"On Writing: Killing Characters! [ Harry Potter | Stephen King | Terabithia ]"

And it was at this point in writing the script that I realized that the death that impacted me the most was probably Donna Noble from Doctor Who.
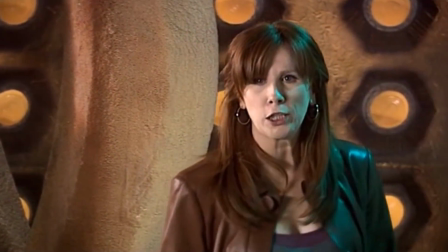20:43 Technically, she doesn't die, but she does lose all of her memories and the person she has grown to become.
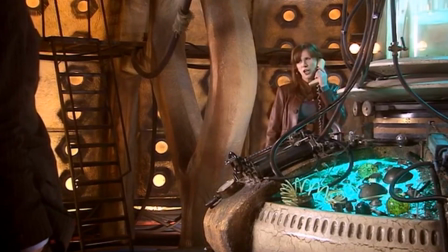20:49 It's functionally death of the character we know.
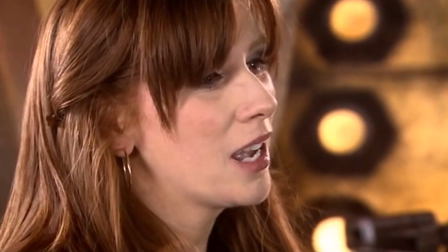20:51 What made it so heartbreaking was that Donna began as someone who saw herself as worthless and unremarkable,
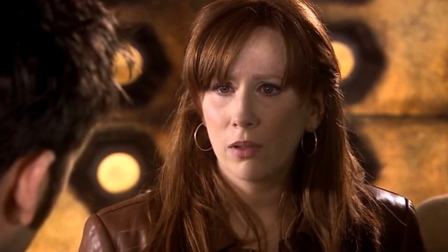20:58 but had grown over the story in her self-esteem to see herself as capable, someone of value.
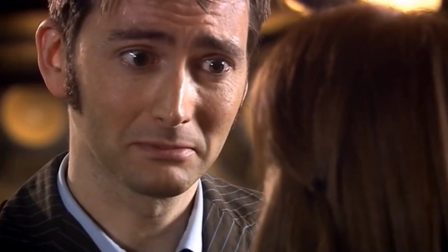21:03 More than anyone, she deserved to keep her experiences of being with the Doctor, but she got this horrible ending.
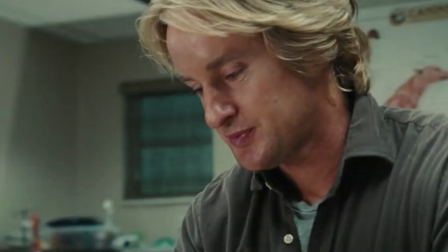21:11 And again, you know this is when Doctor Who peaked, this is not up for debate. Injustice or unfairness creates a different kind of empathy in the reader,
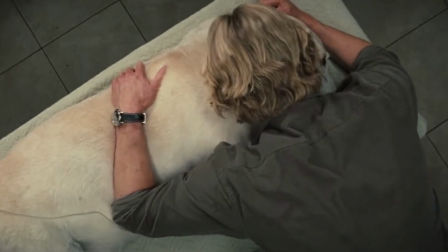21:18 but it can also create a resentment or hatred against the character who causes their death in a way that,
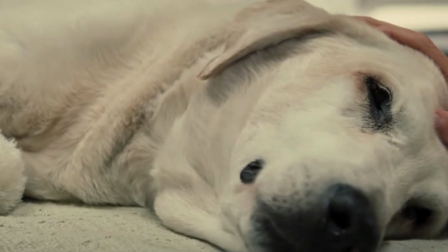21:24 say, two equally skilled opponents dueling it out might not. And that might be valuable to you as a writer.
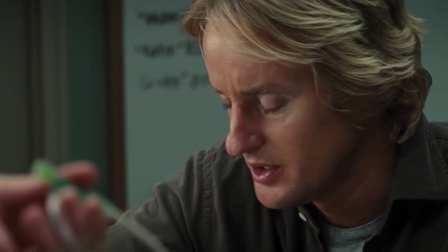21:31 Could be the spark of a vengeance quest or a descent into madness. And that's because the truth is that death scenes aren't really just about the character that dies, they're about Part 7.
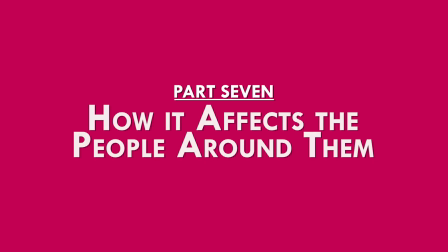21:41 How it affects the people around them. In both the case of something being left unfinished or injustice and unfairness, these have consequences for the remaining characters. Now, one of the pieces that you will usually come across when looking at death scenes is that deaths should have a second purpose in the narrative.
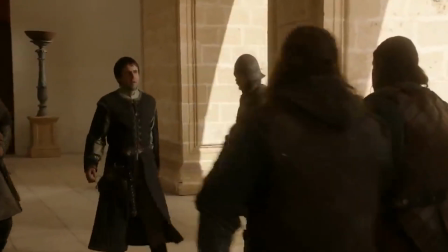21:59 And I mostly agree with this. Unfinished plot threads are a great way to do that because the remaining characters have to deal with the holes left behind by this character.
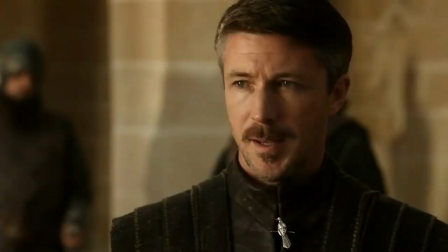22:08 When Ned Stark died in the Game of Thrones, he had promised to tell Jon his true parentage, and Jon is left grappling with the idea that he might never know.
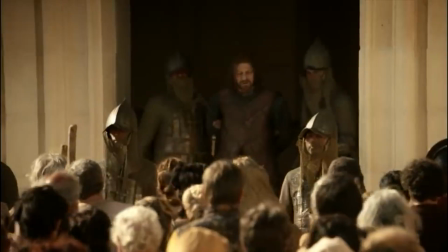22:16 Ned's goal was to protect his family from the Lannisters, and so that job falls to Robb Stark, who in response calls himself the King in the North.
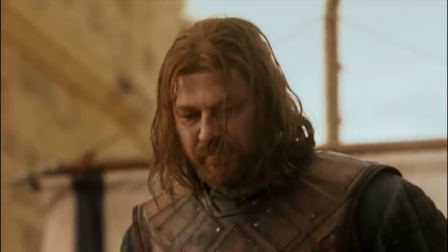22:24 It gives narrative weight and meaningful consequences to their death rather than just being a thing that happened.
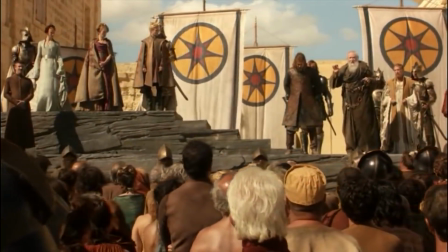22:30 It can even sometimes give catharsis in the long term as characters fill those holes left behind or get justice where the character couldn't.
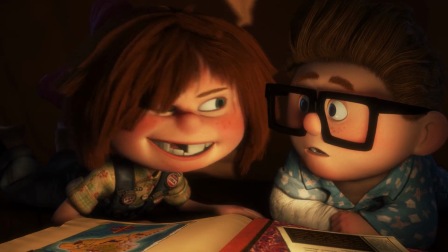22:38 In Pixar's Up, Ellie Fredrickson always wanted to see Paradise Falls, but died before she ever could.
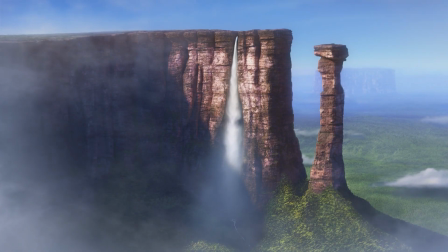22:45 So Carl does this by the end of the film, and there's a catharsis to that.
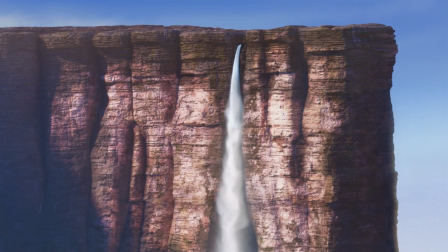22:50 Then he finally fulfilled her dream.
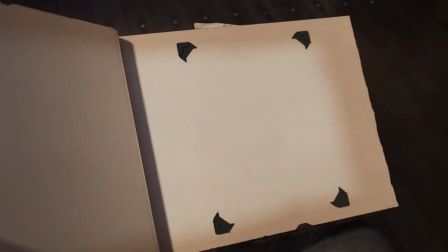22:52 So you can use unfinished plot threads to control the reader's experience and give the death more purpose and meaning.
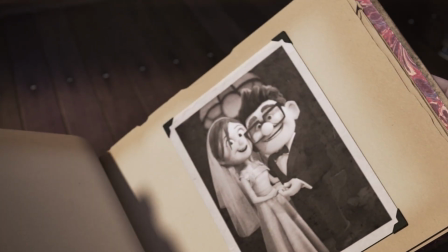23:00 And that unfairness or injustice can also come from how it affects the characters around them. Some people also say that you need to know a character really well to care about them dying, but, hot take, I don't think that's really true. A character who we don't know well dying can still mean a lot if we know what that person represents to another character.
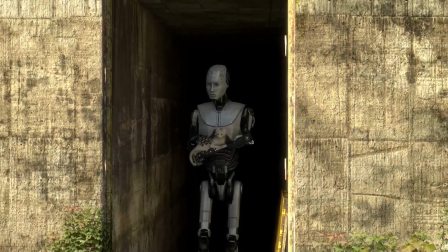23:20 In What Remains of Maya Sankavi by G. D'Angia, an AI is tasked to be the mother of human children on a new planet.
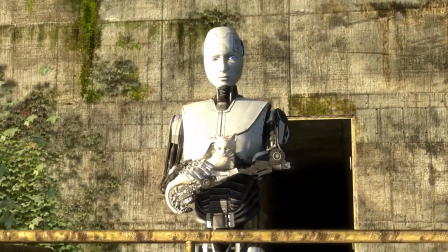23:27 We don't know that much about their first child, Daisy,
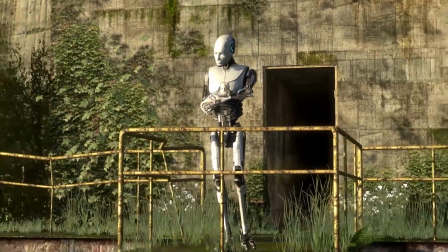23:30 but we do know what successfully bringing this first child into the world means to the AI.
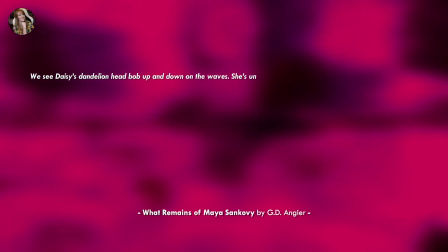23:36 We see Daisy's dandelion head pop up and down on the waves. She's unconscious, a small speck in a sea of rust and scarlet.
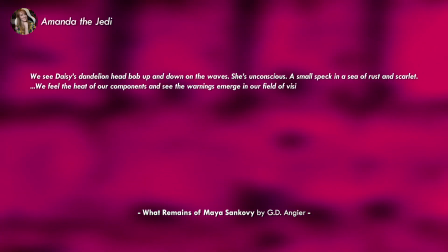23:43 We feel the heat of our components and see the warnings emerge in our field of vision. We fight against the waves, against the errors.
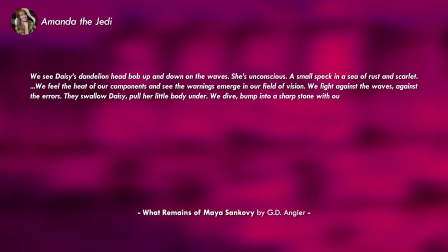23:50 They swallow Daisy, pull her little body under. We dive, bump into a sharp stone with our knee before our hands grab Daisy's shoulder.
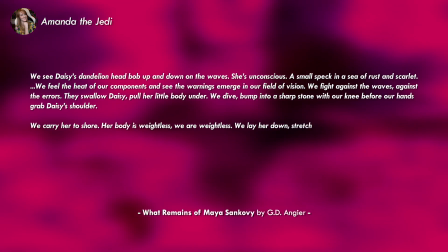23:57 We lay her down, stretch her neck, give CPR, and pump air into her lungs. 3 rounds, 3 terrible new memories.
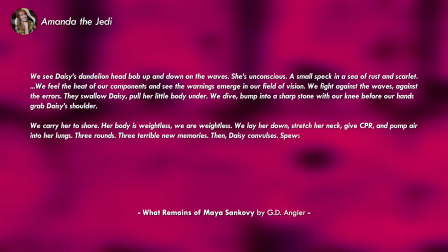24:04 Then Daisy convulses, spews out the water she swallowed. Only a little bit of dying today.
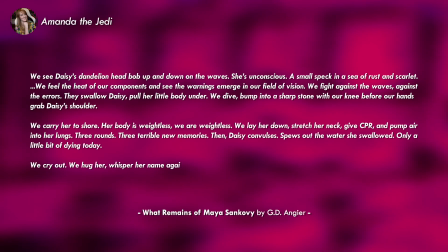24:09 We cry out, we hug her, whisper her name against her hair, tell her we love her so, so much.
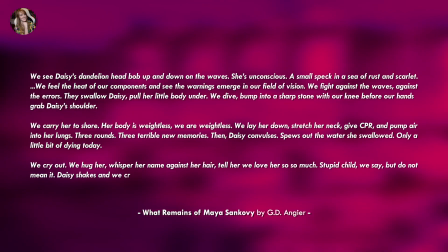24:15 Stupid child, we say, but we do not mean it. Daisy shakes and we cry without tears.
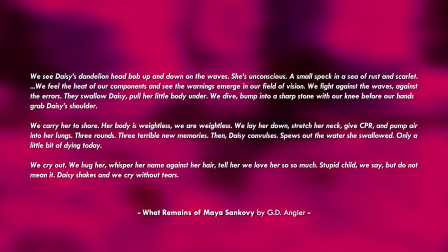24:20 Her firstborn, her purpose, everything she hopes to be. And it's unfair.
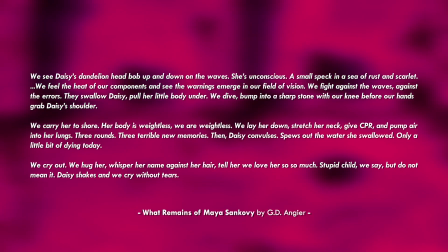24:26 It hurts when she dies later in the story.
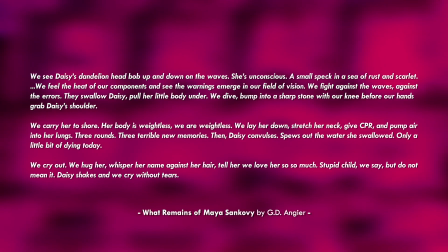24:28 The point is, a great death scene is made by what surrounds it as well, what we can call the scaffolding of the scene.